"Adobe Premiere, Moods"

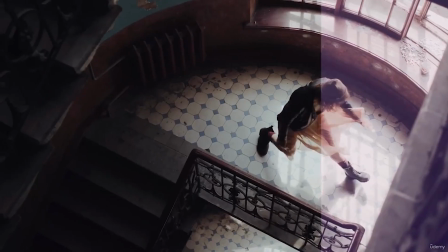(0:14)
Now that we know what each color means, it's now time to put them together to create different moods.
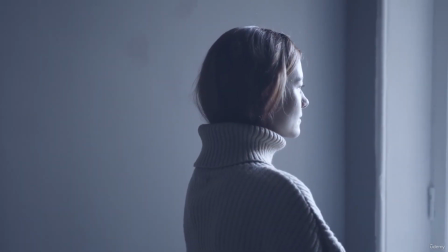(0:21)
In this lesson, we have 7 different moods that we're going to take a look at.
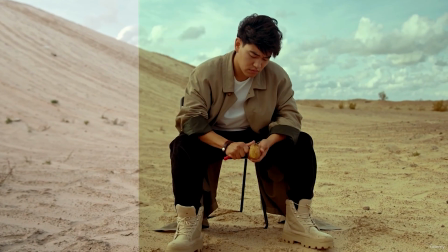(0:26)
There's going to be more when we move forward, but these are some basics that you should keep in mind when you're color grading your videos.
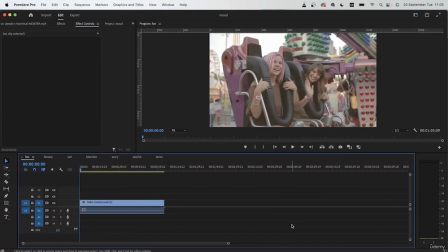(0:34)
So let's get started. Import all of your clips into your project and create different sequences. I labeled mine according to the mood that I will be making for that video, so that it's easier for me to just go through each one.
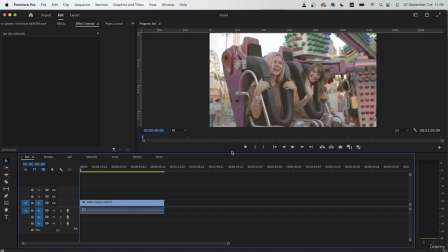(0:52)
Let's start with one of the basics, which is when you want to take a video of a fun event and you want to make it memorable. Maybe your client gave you some birthday videos and they want you to color grade it. You got to keep in mind that you're trying to make this video something memorable.
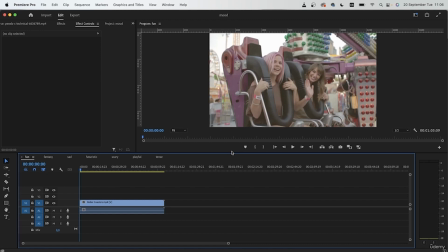(1:10)
Therefore, you want to add some warm colors and make the video look really fun. So as we know from the previous lesson, warm colors include yellow, orange, red, and cold colors include green, blue, and purple. Of course, there are more colors in between these, but those are the basics that you should know.
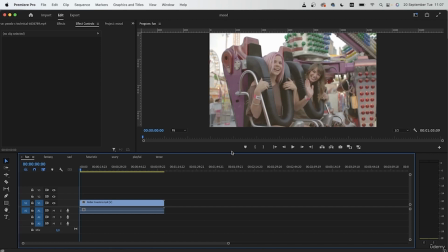(1:30)
So let's begin by making this video more fun. The video itself does have a lot of colors,
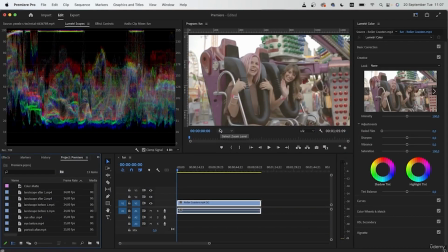(1:36)
but we're going to just pump up the warm colors and bring out more of the vibrance that is already in that video. Remember, when you want to make something fun and exciting, you want to add more light to that video and bring out some of the colors that are already there.
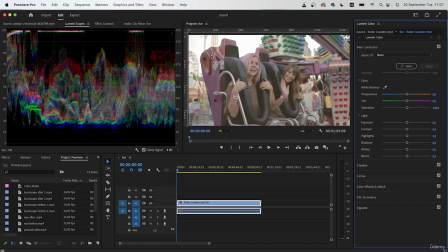(1:55)
So let's go to the basic correction and begin creating a fun mood for this video. First, let's bring some light into this video. Increase your exposure. Then your contrast. Highlights, I'm going to decrease it a bit.
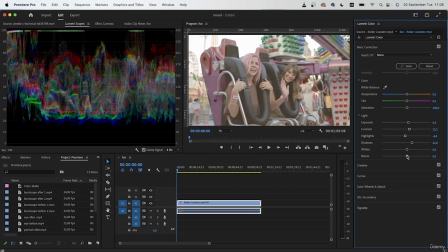(2:14)
Get those shadows going. Decrease the blacks. And increase those whites. I'm going to decrease the shadow just by a bit.
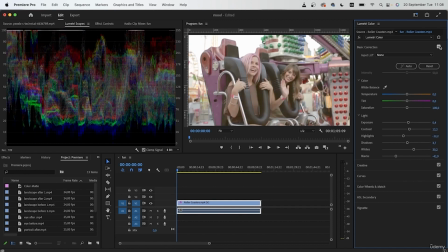(2:31)
Once we made everything a little brighter, we're then going to move into white balance. So we want to add warm colors to this video. Therefore, adding a little bit of warm temperature is going to keep that tone throughout the entire clip.
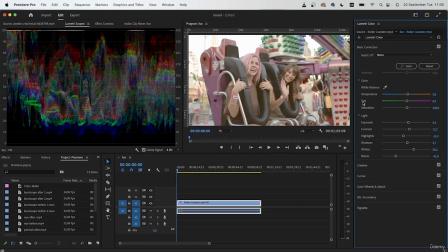(2:47)
Add that on. I'm going to skip the tint, and now we're done with basic correction. Let's move on to the Creative tab and increase the vibrance of the video.
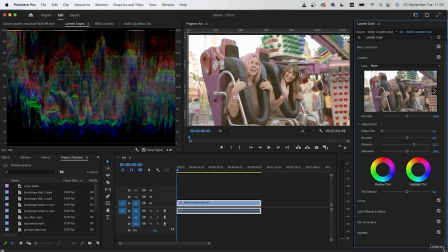(3:01)
So when you're creating fun clips, especially in a setting like this, you want to think of fun places like Disney World, Universal Studios, and any other place where you go to have fun. So if you step into those locations, there's a lot of bright colors, lots of lights,
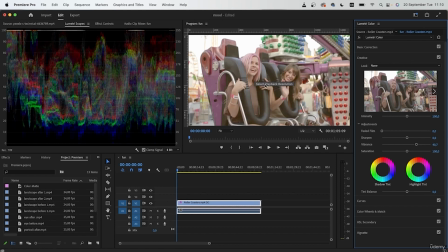(3:20)
and you just want to recreate that setting inside your mood. So by increasing the vibrance and the saturation, we're going to make those pinks, reds, and all those colors pop even more. Sharpen the video.
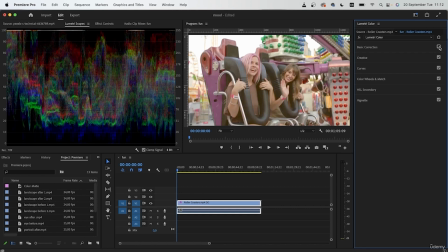(3:37)
So just by the basic correction tab alone, we completely transformed the video. So go to color wheels and match. So we're going to get these 3 wheels in the color wheel section.
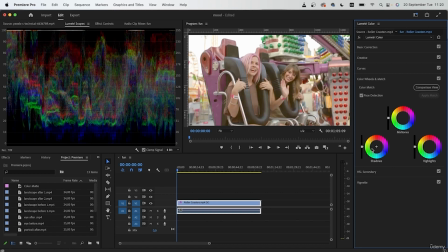(3:51)
By now you should know how to use them, but here we're just going to use these wheels to apply a color combination. So we want to add the colors that we mentioned, which was yellow and orange, to the wheels that you see right here.
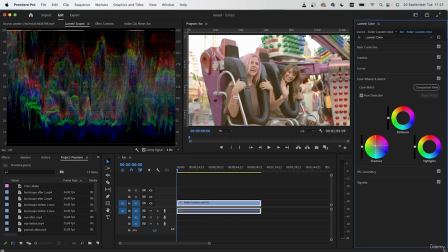(4:08)
So for shadows, we can just go for a nice yellow. Just pull this guy towards the yellow side. You don't want to go too intense because then it's going to look like they're in a really hot environment, which is not the case.